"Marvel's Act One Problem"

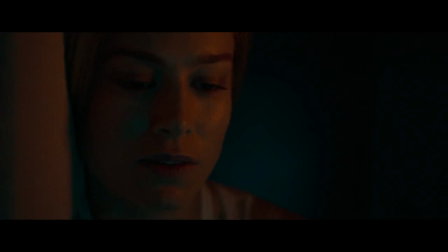(8:14)
Now, in fairness, this movie has a better justification for its flashback structure than Shang-Chi does.
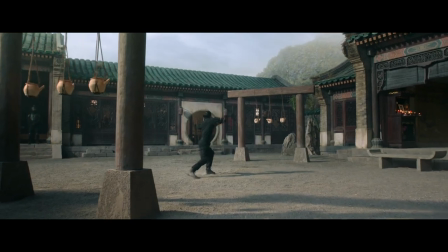(8:19)
The fact that Shang-Chi grew up as an assassin is not a mystery in that movie, whereas Captain Marvel's history as an Air Force pilot on Earth is.
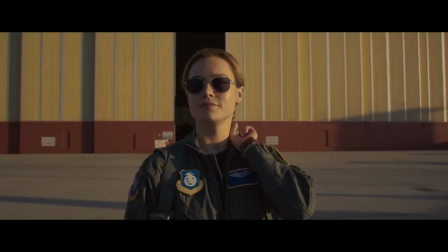(8:27)
For most of the film, she suffers from amnesia and is slowly putting together her memories of her life on Earth before she became an intergalactic space cop.
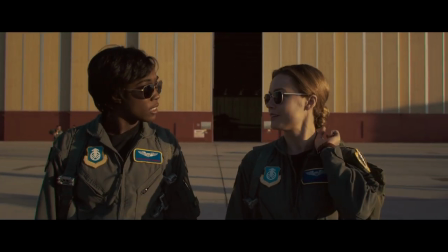(8:35)
These memories are delivered to the audience mostly in fragments, quick snippets of scenes, and they're not really fleshed out.
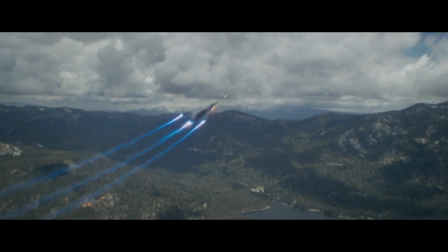(8:42)
Only the memory that shows us how she lost her memories qualifies as a full scene.
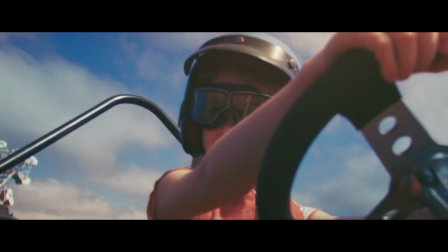(8:47)
The rest is kind of in a hazy fog.
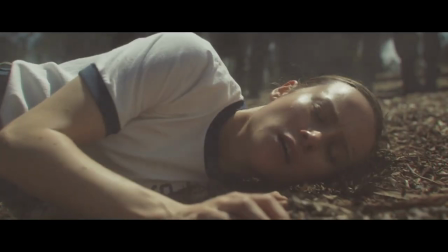(8:49)
The audience receives the information that Carol was a pilot, that she experienced sexism throughout her life, and that she succeeded despite this.
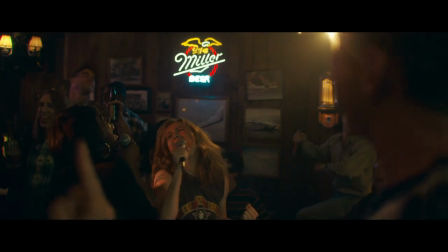(8:57)
But these scenes are so short that they don't tell the full story. They are not dramatized, only hinted at.
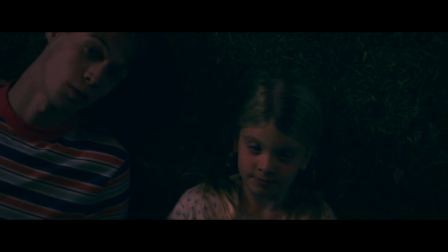(9:03)
All of those valuable empathy-building classic first act scenes are skipped through. Now at this point we could do the same thing we did with Shang-Chi and reorder the events chronologically, but I think that would also mean removing the amnesia plot point.
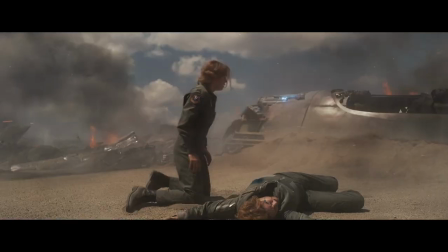(9:16)
But that rewrite is far more radical than just rearranging Shang-Chi, and also thematically I think the amnesia idea is important to this film's idea of
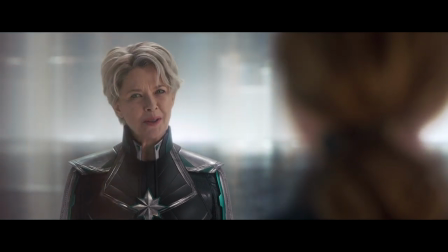(9:25)
power structures telling you who you are and what your limitations are and I wouldn't want to mess with that.
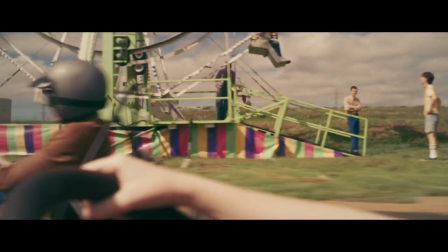(9:30)
Not every character needs to have their entire history chronologically laid out before they get to do the superhero stuff.
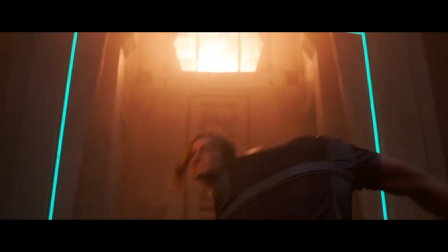(9:36)
When I first watched this movie I actually loved that it started with her being a superhero without having to do a full typical origin story for her.
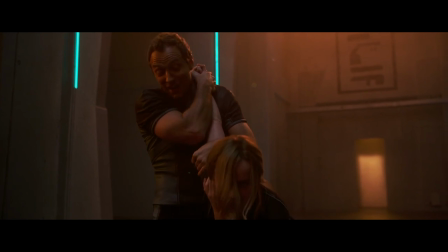(9:44)
I don't need to see them as a kid to empathize with them, that's not what I'm saying,
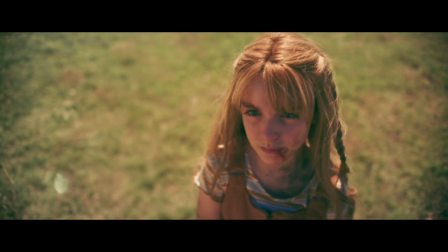(9:48)
but if we're going to hint at important scenes from her childhood that have informed her character,
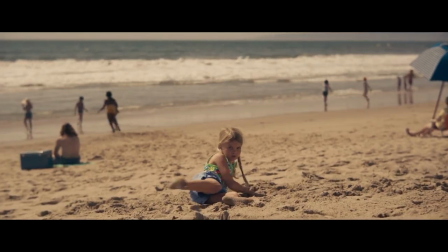(9:53)
and then try to cash in on those scenes emotionally at the climax,
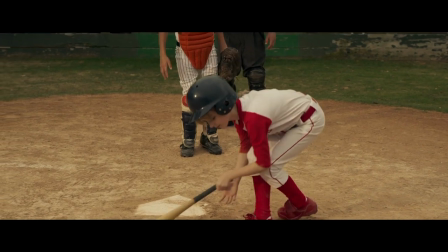(9:57)
then the audience should get to experience those scenes in full so that they can resonate with them at the end.
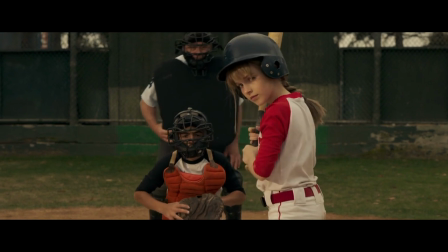(10:03)
Because otherwise the end is just gonna feel hollow. And that's the thing. A first act problem isn't really a first act problem.
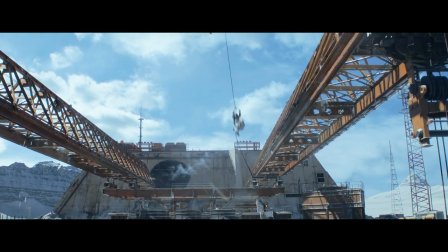(10:09)
It's a third act problem. Let's explain that more with another movie, Black Widow.
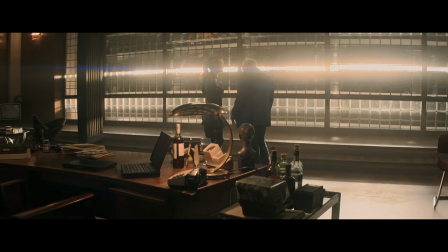(10:14)
This movie has one of the most perplexing climactic scenes in a blockbuster film in recent memory.
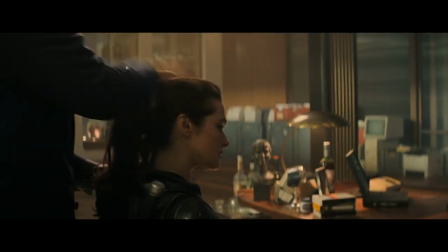(10:21)
There is so much going on in this scene that is only being established during the scene that needed to be established beforehand.
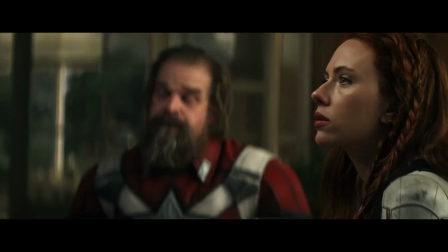(10:29)
Okay, here's the context. So you've got this family of super spies. Mom, dad, Black Widow, and her sister.
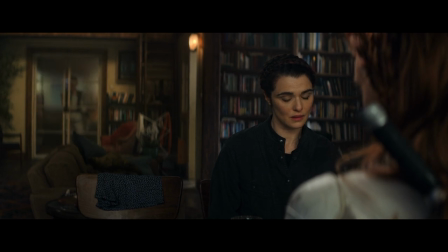(10:35)
Mom works for the bad guy who is going to capture them all.
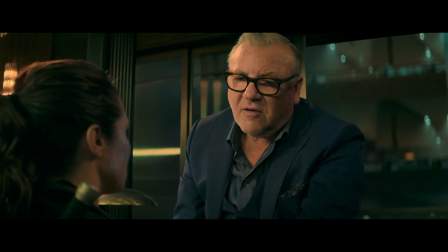(10:38)
So with some face-changing technology, Black Widow disguises herself as her mom so that she can infiltrate Dreykov's base.
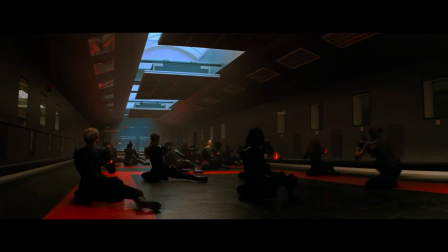(10:45)
Dreykov is the head of the secret organization that brutally trained Natalie to be an assassin, a group she later defected from.
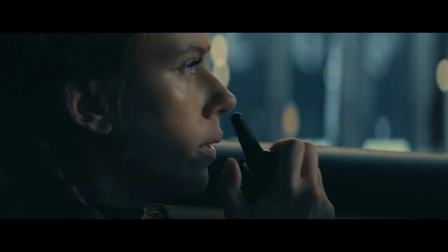(10:51)
Nat thought she killed him and his daughter back then and has felt guilty about the collateral damage of that.
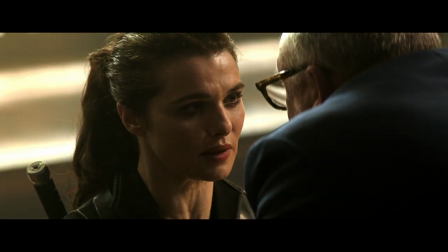(10:56)
But of course, he's prepared for this, saying that...
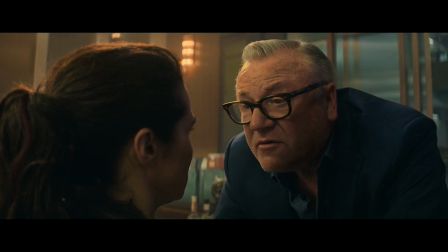(10:59) When you look into the eyes of a child you have raised, no mask in the world can hide that.
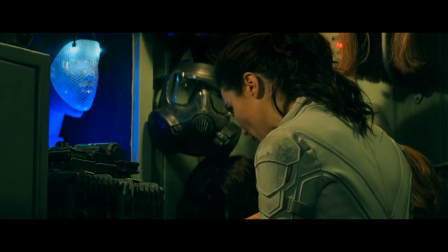(11:06)
Interspersed with this are brief flashbacks explaining what Black Widow's plan was, which is fine.
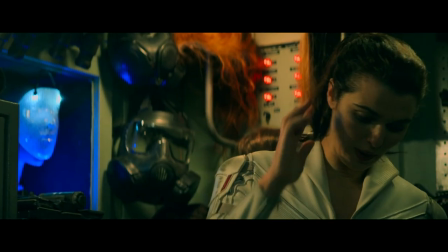(11:11)
It's a spy genre staple to get your characters in trouble and then reveal that they actually plan things out.
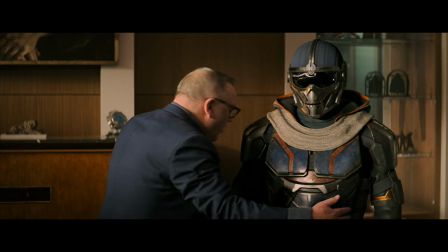(11:17)
It's fine. But then there's more. Dreykov reveals that the masked soldier that Nat's been fighting this whole time is actually his own daughter who Nat thought she killed.
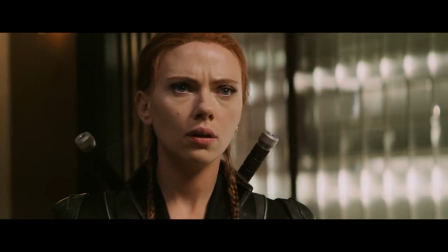(11:26)
Wow. What a reveal. Wish I knew who that character was beforehand.
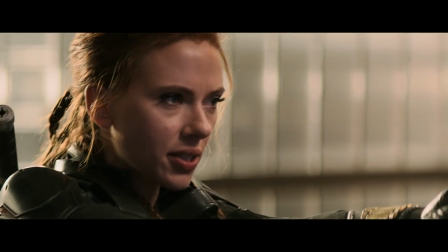(11:32)
But whatever, he tells her to leave so it doesn't matter anymore to the scene. So Nat tries to kill him, but can't because of pheromones.
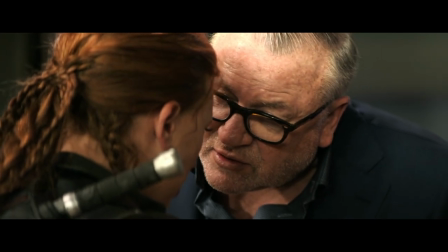(11:39) How are you controlling me? I'm not controlling you, Natazia. Well, not yet.
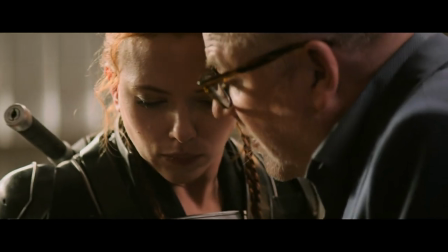(11:45) But there is a pheromonal rock. Smelling my pheromones prevents you from committing violence against me.
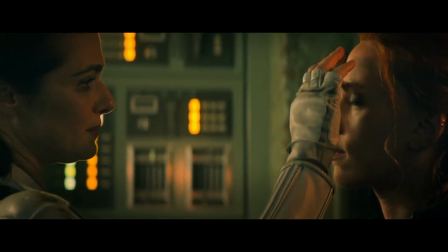(11:52)
Oh, but wait, there's more. She knew about the pheromones, and her mom told her how to combat them.
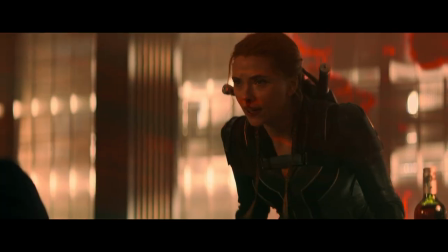(11:57)
You just gotta bang her head on a table a couple of times?
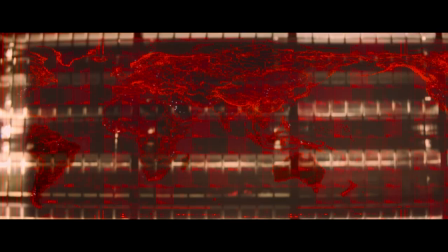(12:00)
It kind of feels like this guy would be prepared for that, but all of this is actually a ploy to get him to reveal his entire evil plan, which he does.
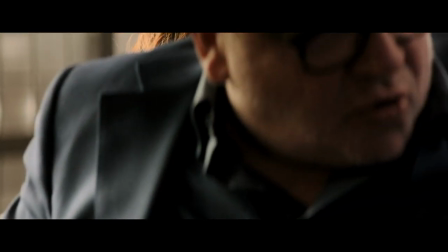(12:07)
But the pheromone thing ultimately doesn't matter because Nat fails to kill him and Yelena,
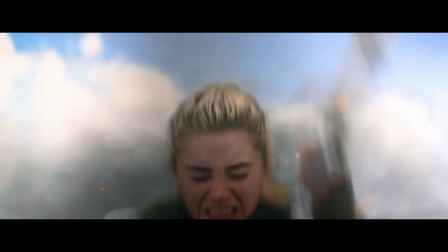(12:14)
her sister, just kills him later without having to overcome the pheromones.